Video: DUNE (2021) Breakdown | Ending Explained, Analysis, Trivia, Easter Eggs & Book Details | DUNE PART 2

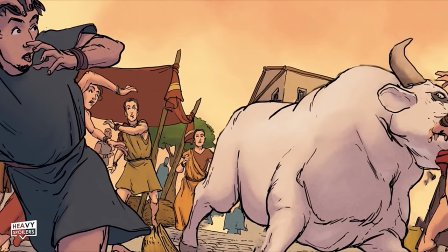(12:24)
Atreides began their life in Greece and as we learn they were in fact matadors.
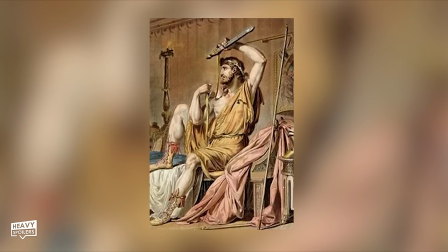(12:29)
The name Atreides plays on King Atreus who was a prominent figure in Ancient Greece.
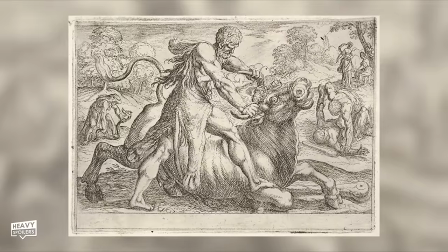(12:33)
Fighting a bull was a labour of Hercules and we also had the myth about the bull headed minotaur.
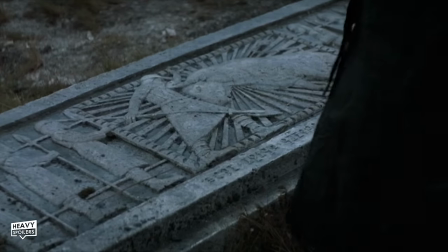(12:38)
There's also bull models and icons laced throughout and on the grave the duke visits at 13 minutes we can catch a bull and matador.
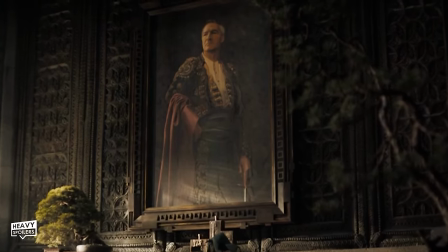(12:45)
This is the grave of Paul's grandad Paulus who as we learn died during a bullfight. You can also catch Grecian letters on the bottom tying back their origins on Earth.
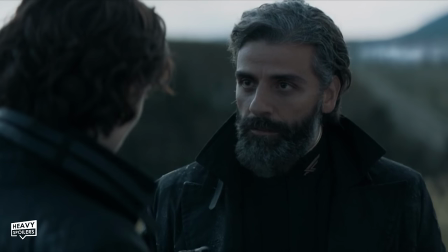(12:54)
In many ways it's impacted how Duke approaches things with him also saying...
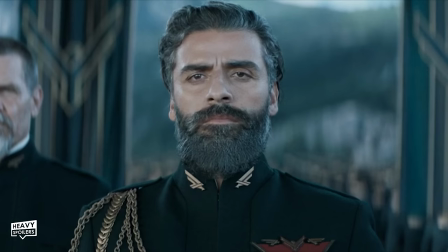(13:03)
A huge shout out to now playing podcasts for pointing out this shows that he shouldn't rush into combat against something that can wipe him out.
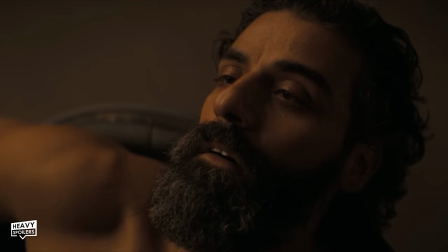(13:09)
In many ways however this leads to his downfall as in the end the Duke isn't brutal enough.
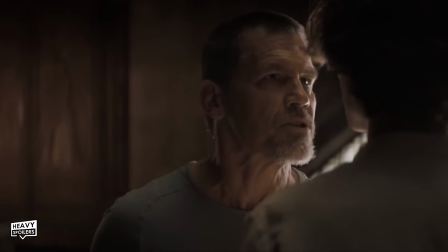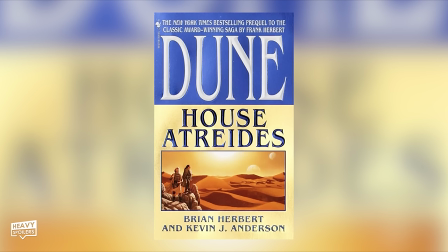(13:20)
Now in the novel Dune House Atreides we learn Paulus was betrayed by his wife Helena who had a hand in drugging the bull.
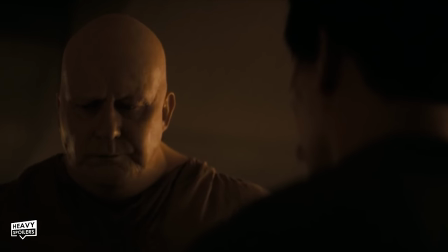(13:27)
The Harkonnens themselves could even be seen as metaphors for them with them blindly charging in and taking out the Duke.
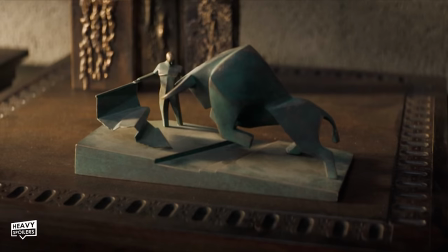(13:33)
According to the wiki the bullfighting sculpture we see was created in order to enforce this double meaning.
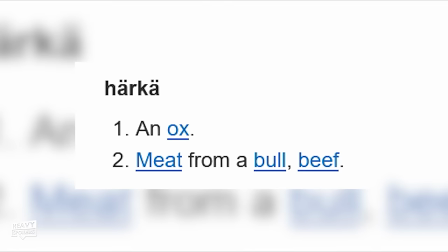(13:38)
Made by Luke Massassi he wanted to use the bull to show the house Harkonnen. The word Harka also means bull which is why it was picked as their enemy.
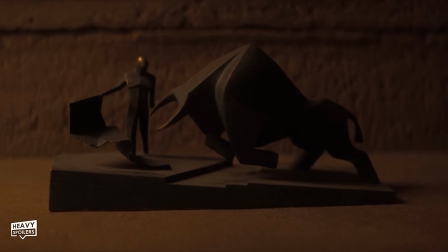(13:47)
The Matador itself would be House Atreide and the cape would represent Arrakis.
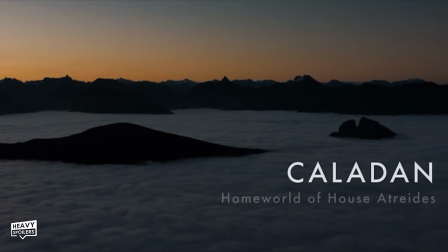(13:51)
As for the houses, they're difficult to infiltrate as you either get into one in one of two ways.
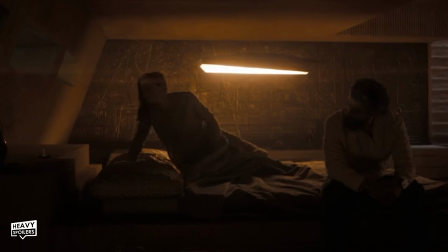(13:57)
One can either be born through bloodline or marry into it and become a family member. I'll talk about that more in a bit but beyond that Spice also allows for interstellar travel.
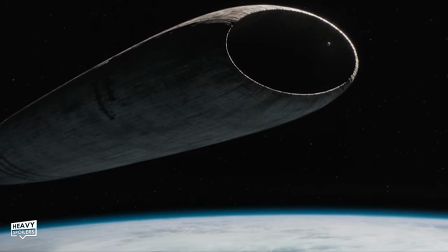(14:06)
This is what's helped humanity journey through the stars with a spacing girl leading us up.
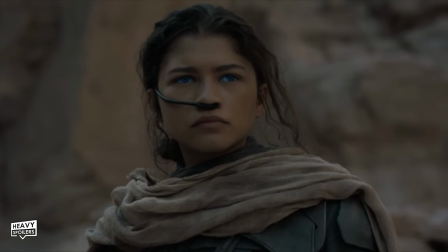(14:10)
The side effects of Spice are that it makes your eyes blue but it can also cause someone to mutate.
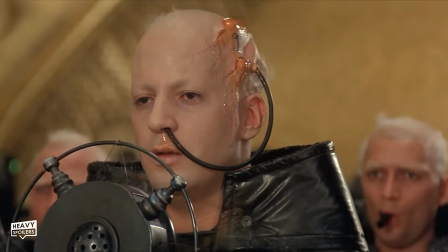(14:16)
It takes a vast amount in order for that to happen but the spacing of leaders are all something else.
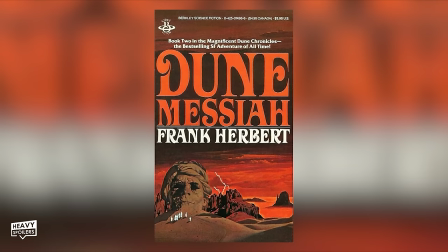(14:21)
We don't fully learn exactly what that is until Dune Messiah and in the book Paul sneaks about the ship trying to see them before making it to Arrakis.
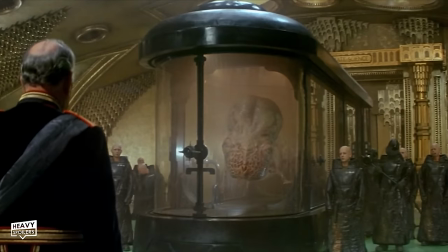(14:29)
Later on we learn they're people that look like fish which evokes the idea of them swimming through the stars.
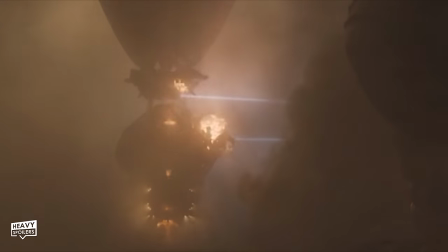(14:34)
That's where we jump to after the logos and we join Chani describing a peoples conflict. The first person we see is Jammus before we then pull up to see Chani beside him.
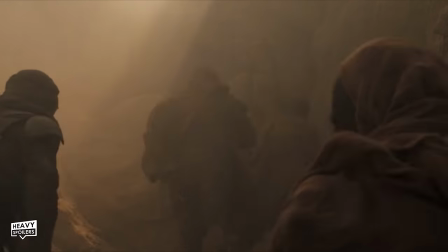(14:43)
These are two very important figures that will in many ways take Paul to the next path.
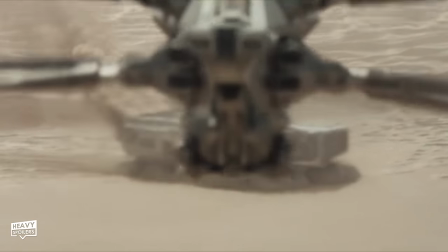(14:48)
We learn Spice is the most valuable substance in the universe with Arrakis being the only place it's produced.
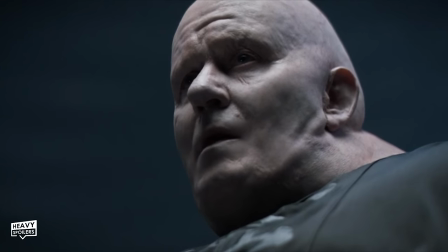(14:53)
Thus the one who controls it controls the universe which means the Harkonnens have amassed a fortune. Built on the bloodshed of the Fremen it's said that they're richer than the Emperor himself.
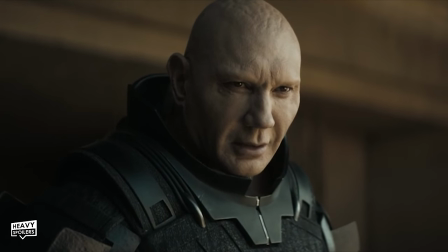(15:03)
In this opening we also meet the Beast who's played by none other than Dave Bautista.
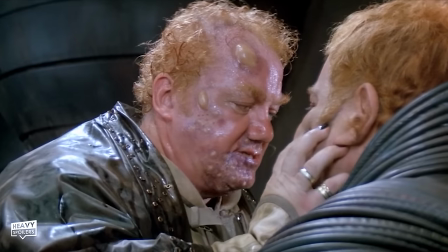(15:07)
The David Lynch film, they all had red hair, Razier Villeneuve makes them all bald.
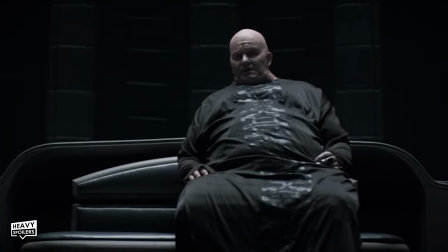(15:12)
A pale pasty look evokes a royalty of old and in medieval times it tended to show privilege.
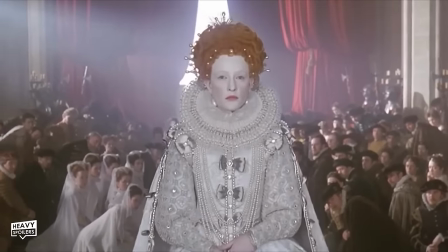(15:17)
This is why Elizabethans used to cake themselves in makeup because the people who worked jobs in the sun often got a tan from it.
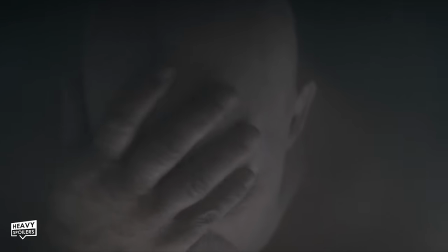(15:24)
Villeneuve also wanted the Harkonnens to seem like this because in the end it reflected where they were from.
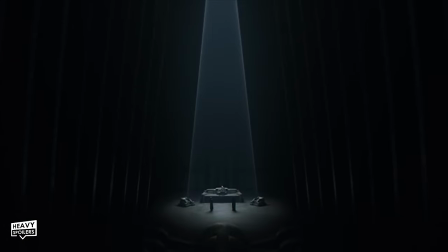(15:30)
It's a colourless world with no natural light, completely bleak and just black and white.
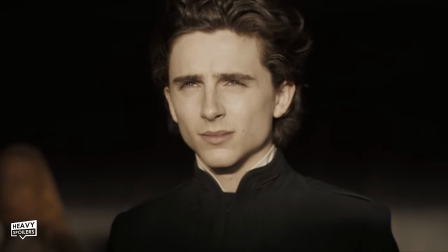(15:34)
On the other side of this, Arrakis is bright and vibrant with the first shot of spice almost seeming like glitter.
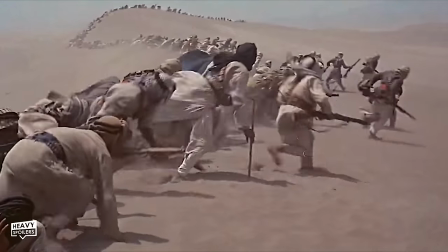(15:41)
When writing the book, Lawrence of Arabia was an influence on Herbert's work with a lot of the characters being similar to that
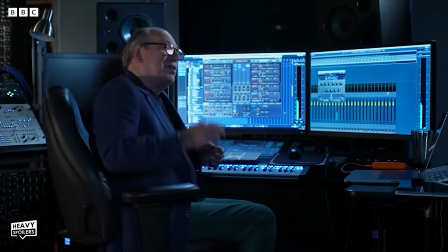(15:47)
and Zimmer ended up looking at a lot of middle eastern music in order to craft a soundtrack that he felt would be accurate.
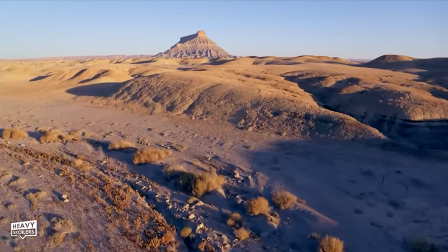(15:53)
Apparently he spent a week in the deserts of Utah in order to listen to the sound of the wilderness and also the brushing sand.
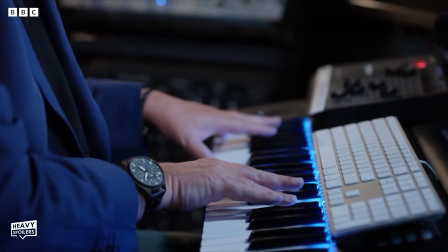(15:59)
This helped him to compose the melodies and how he felt that the piece should sound. Now Zimmers of course worked a lot with Christopher Nolan but in the end he turned him down on Tenet.
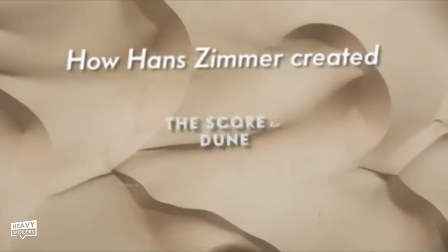(16:09)
This is because he was such a big fan of Dune that he felt like it was gonna be a dream project.
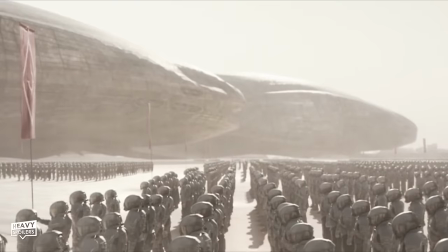(16:14)
Now we discover that though the Harkonnens are winning the Emperor forced them to pull back and herein lies the plot.
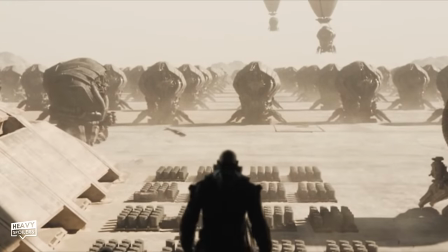(16:19)
He realised they were richer and the Atreides were more popular so kinda wanted them to both take each other out.
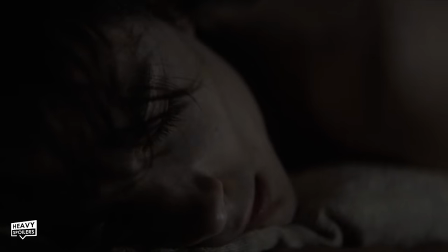(16:25)
From here we could to Paul waking up on Caladan and get a flash of the air in the bottom right.